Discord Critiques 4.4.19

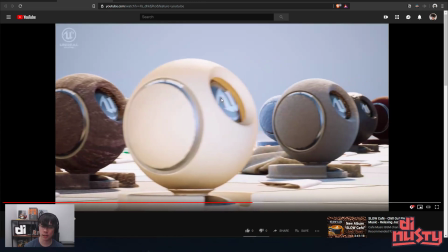(4:13)
It is really nice seeing that type of control, though.
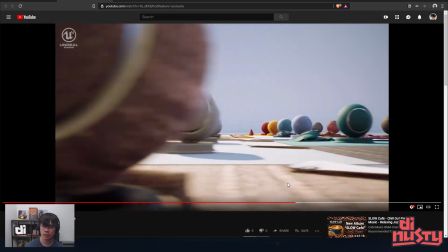(4:20)
I love that slowdown. I feel like it could last a little bit longer. Because you really want to look at the materials, but they're just going by so fast.
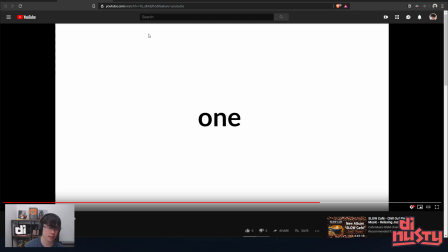(4:27)
So yeah, I think that's my input on that. We're going to churches. I need it. Okay, so let's see.
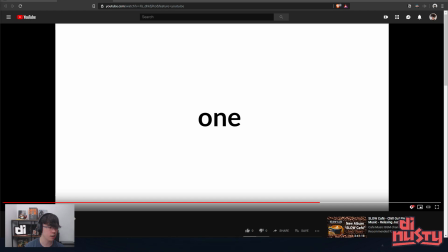(4:44)
Part of the Artstation challenge, wouldn't mind a bit more feedback I could use for future projects.
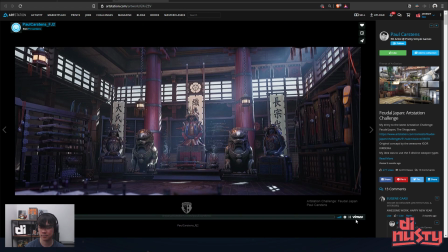(4:53)
Oh man. So this scene's quite long.
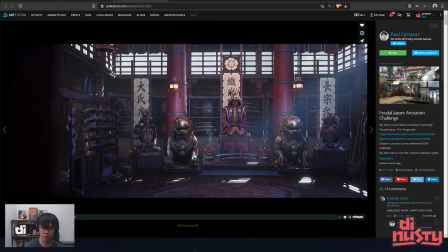(4:59)
So I'm just going to kind of, ooh.
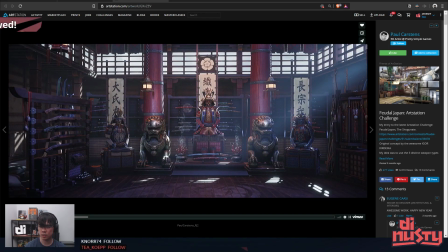(5:05)
So already I can tell that you did some research.
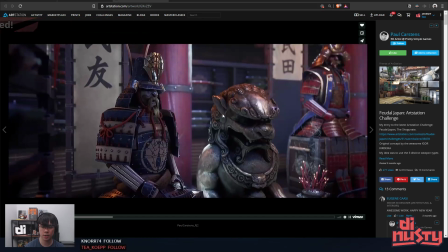(5:12)
I'm sorry, I'm going to fast forward through this stuff. This transition with the pull is pretty cool.
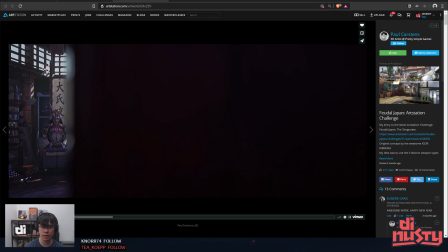(5:19)
And then you end it early.
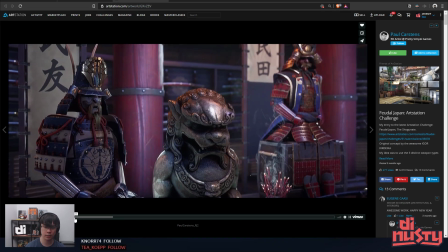(5:22)
Like if that pull actually helped you transition to the next shot seamlessly,
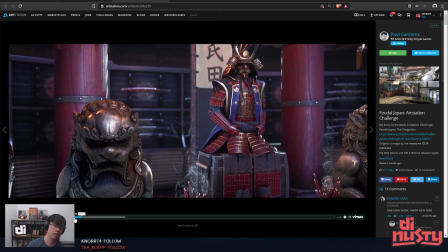(5:29)
so the beam was being used as like a swipe, that would be really nice.
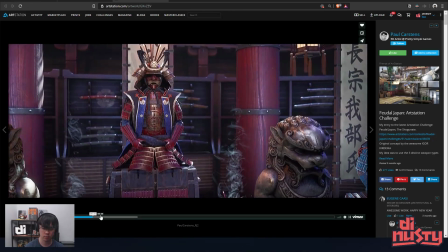(5:36)
The smoke looks cool. Let's see here.
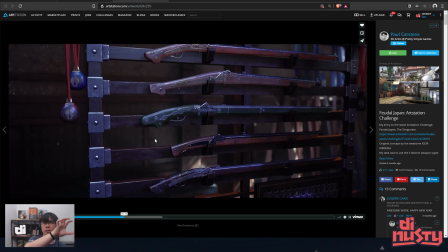(5:43)
So this shot's pretty cool. It's panning very cleanly to like from A to B.
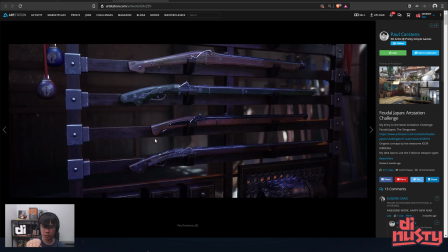(5:51)
If it was A to B, but it was focused on the prop and rotating at the same time, so that you can see the material reacting to the change in angle of lighting, I think that would help push it a little bit further.
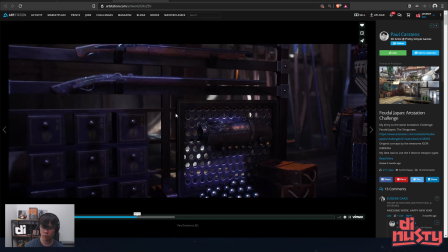(6:06)
Really cool though.
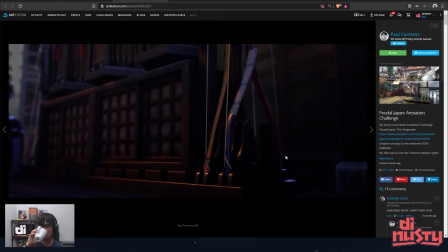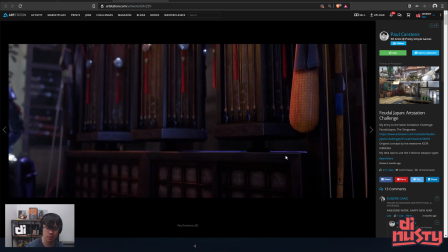(6:15)
Super, what's up? How you doing?
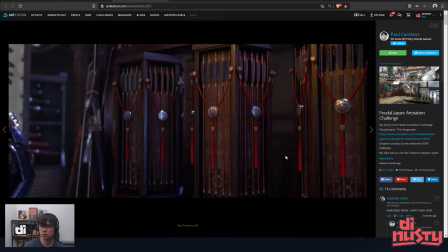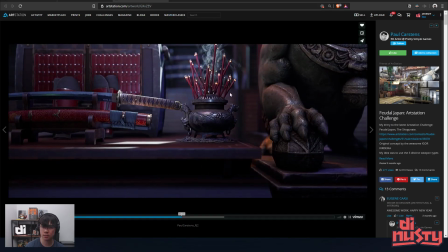(6:24)
Look at those arrows. I love this. The fact that you have motion in your scene is really nice.
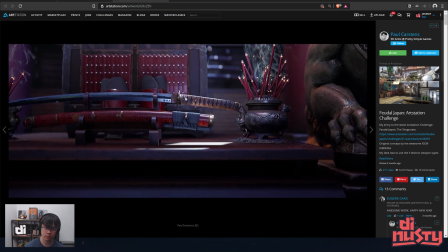(6:31)
An environment without motion is hard to look at.
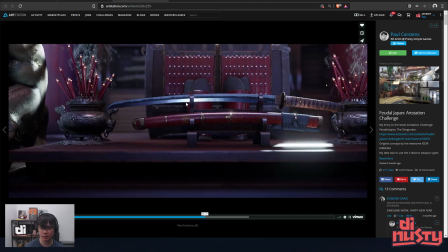(6:41)
Dang, look at the... Oh man, my mouse was in the way. Look at the highlight on the blade. You knew exactly what you were doing.
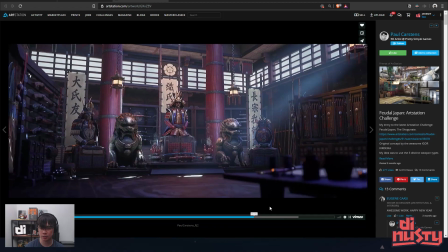(6:53)
So sorry, I'm going to fast forward through this a little bit. I like that there's a table that's nice and close. Ooh, it's a war table.
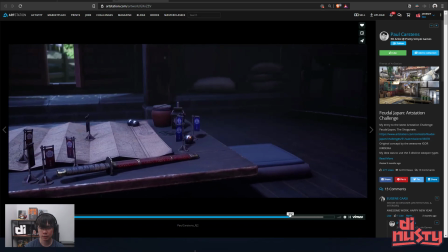(7:00)
Oh, man.
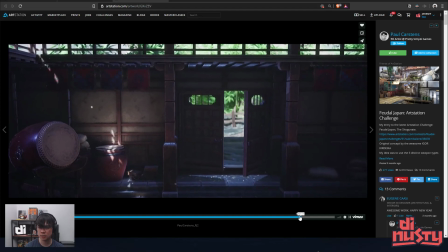(7:04)
Oh, dude, the attention to detail. What? You even got stuff outside?
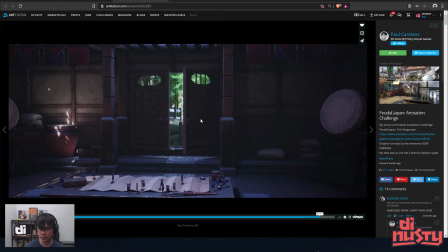(7:09)
Dude, just that amount of detail back there is huge.
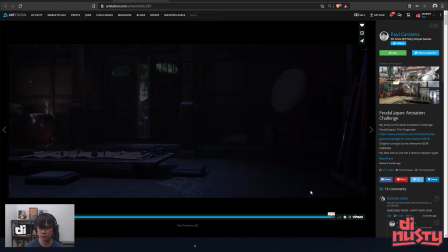(7:13)
Like, that helps so much with context and scale and understanding of the space.
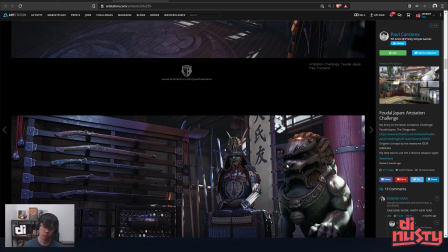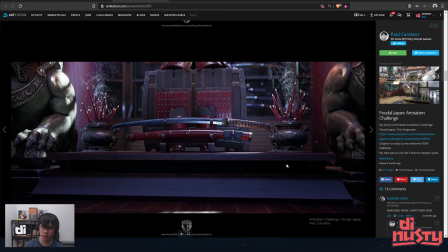(7:26)
Yeah, this looks really nice. I think
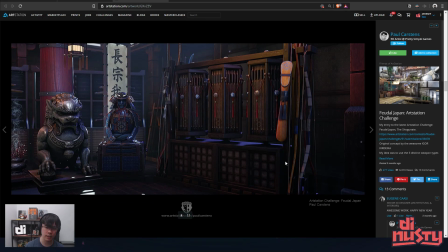(7:32)
some more storytelling in the roughness material could help.
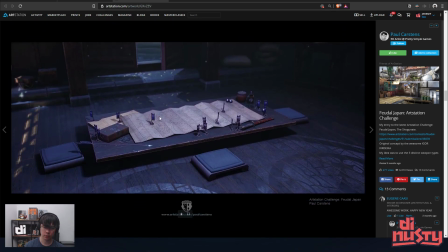(7:39)
Dude, this is awesome.
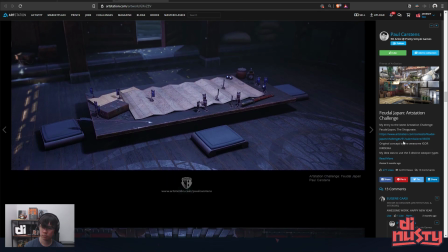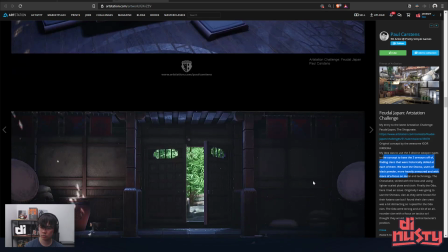(7:52)
It looks like this was all... Dang, look at this.
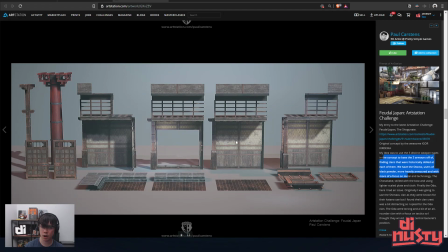(7:57)
This is great planning.
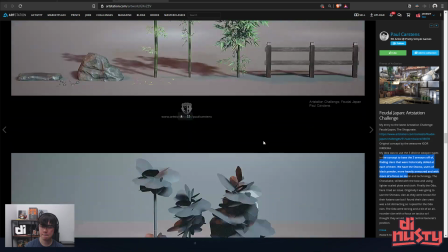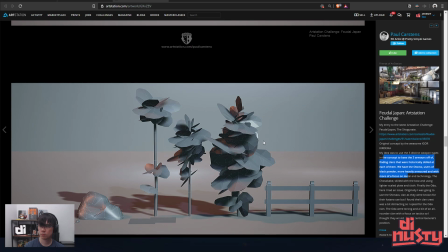You'd want to use movable.
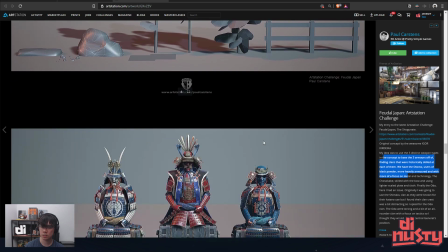(8:21)
Dude, this stuff's sick, man.